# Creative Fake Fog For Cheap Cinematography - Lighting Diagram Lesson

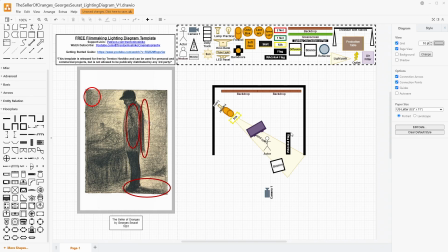(12:11)
How you interpret something or can interpret it then through your artistic medium, whether it is photography, whether it's filmmaking, whether it's crayon on paper, whether it's traditional painting, whether it's, you know, expressionist modern painting. I think that that's one of the really cool things. And so this isn't a realistic image here,
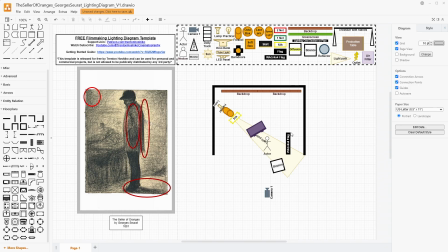(12:30)
but we're going to try to capture the essence of it through the silhouette, the fog, and then we're going to use the compression of the lens just a little bit while also making sure we can use a lower f-stop to push the focus out on
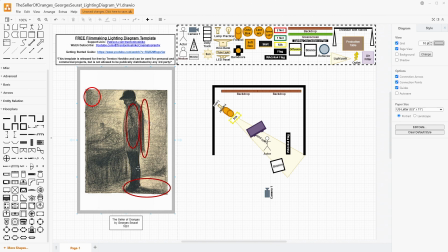(12:44)
the cart right here. We don't want to see the cart. We just want to see the person standing center frame against this backdrop. The cart is almost part of the backdrop itself. It fades off into the distance. And so you would take this room and you would fill it with filmmaking fog.
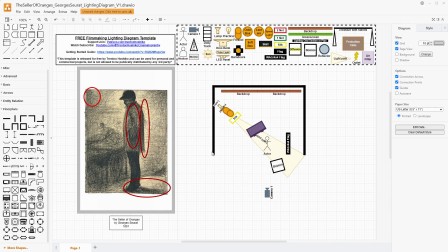(13:00)
Now, safety warning here, definitely use good filmmaking fogs. It can be difficult in the lungs. Check with people to make sure they don't have asthma or other issues that could present harm to the, you know, the crew or, you know, cast that you have when using fog.
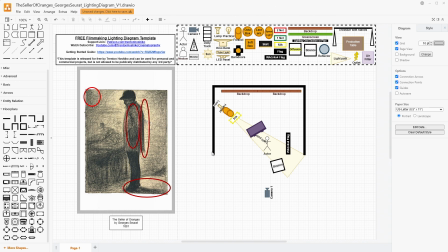(13:14)
Don't use actual smoke. And just, yeah, be really careful on sourcing it and the density of it, because, you know, you don't want to have anybody have any issues while you are trying to get a really cool shot. So this is the basic way that I would light something like this.
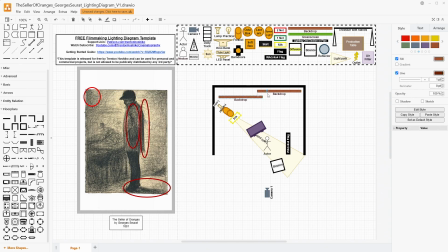(13:33)
If it really needed more, what I would probably do is take this backdrop, and let's just call this now the white backdrop. I would just take this and I would use some banks of light right behind it to help
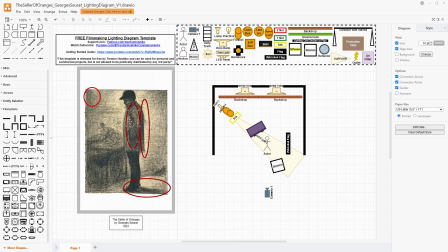(13:47)
create this effect here and to create that silhouette. I think that that would help make sure the cart's silhouetted. And since this is abstract, you can kind of play with a little bit more. But yeah, something like this where you have the, you know, the white coming in. And then if that's the case, you could also do things like take more wag flags and actually
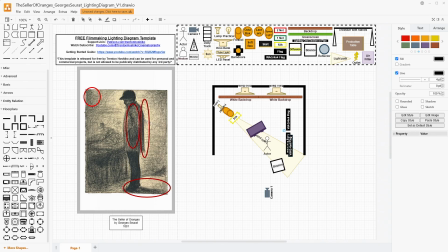(14:07)
darken along the back, or, you know, create pockets of darkness a little bit more, something more along these lines, depending exactly on how you have your lighting setup, your goals, and your budget.
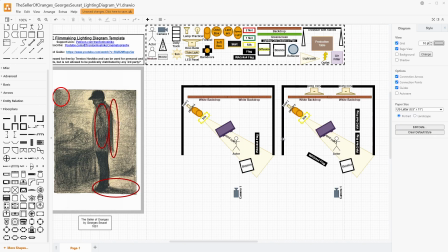(14:19)
So I say that this is the more costly way, but you get a little bit more experimental with it to a degree. This is the lower budget where you're still doing some of that experimental idea. And, in this case, you could maybe forego either the wag flag or the bounce.
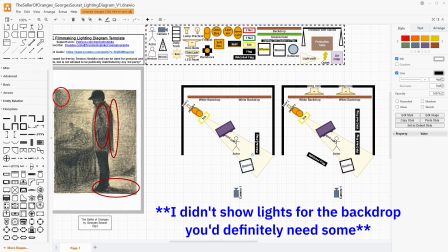(14:34)
If you couldn't afford it, you could use something like a 5-in-1 reflector to have the black side or the white side for either of these, if that's cheaper for you. But yeah, this is kind of the basic way I'd light something like this. And this is the more advanced way I'd light something like this.
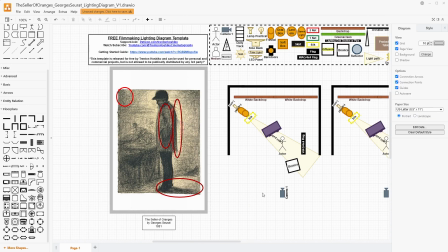(14:49)
But so my last idea here is just something that would be kind of cool and in a way that I would think would maybe make it a little bit cheaper to do something like this, where you don't need to have all of that fog, like actually. What it would be is to take this idea and to move the card just a little bit further back and move the person a little bit towards the camera,
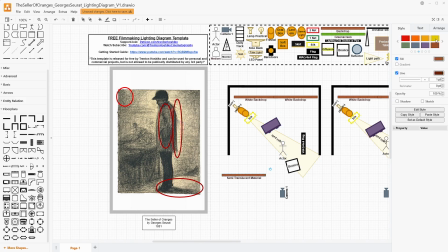(15:07)
take a shower curtain or some other semi-translucent material and put that between our subject and the backdrop and the whole rest of the scene. And that material, if you didn't have it in focus, should make this more blurred, more,
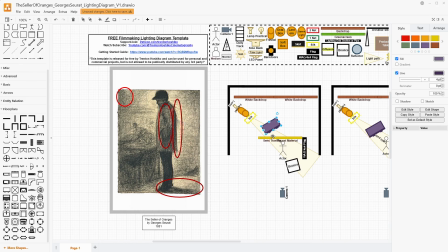(15:25)
abstract, look like it's behind a bank of fog, because that's how those like shower curtains and those kinds of materials work, right? It's meant to be in a shower. It's meant to be a frosted glass look so that you have privacy. Well, if you put that right here and you have that cart behind it, then it's going to be suddenly looking like it's much more enveloped in fog.
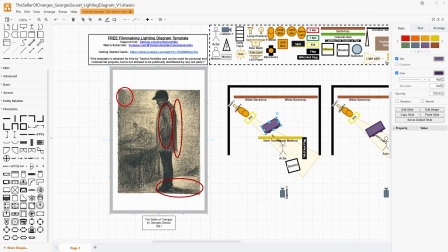(15:45)
Now, this idea wouldn't work as well if you see the bottom like you do down here. So I would say maybe more in a medium type shot, this could work pretty easily, I would think. And then you're casting your light through it, so you probably wouldn't need the silk
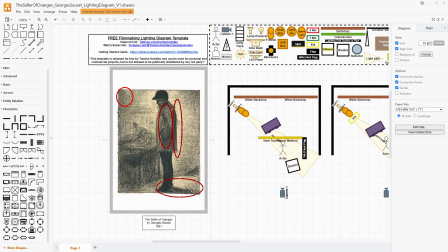(16:01)
because it would be softened just somewhat by, the properties of the material itself. As I've talked about in, other videos where I talk about like shower curtain diffusion, that kind of stuff. If you want to see any of those, I will have them linked down below.
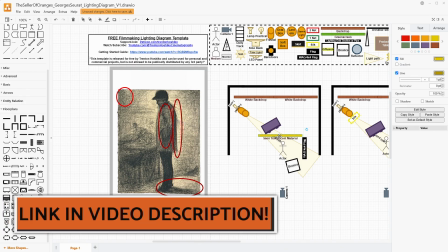(16:12)
They're available on my channel.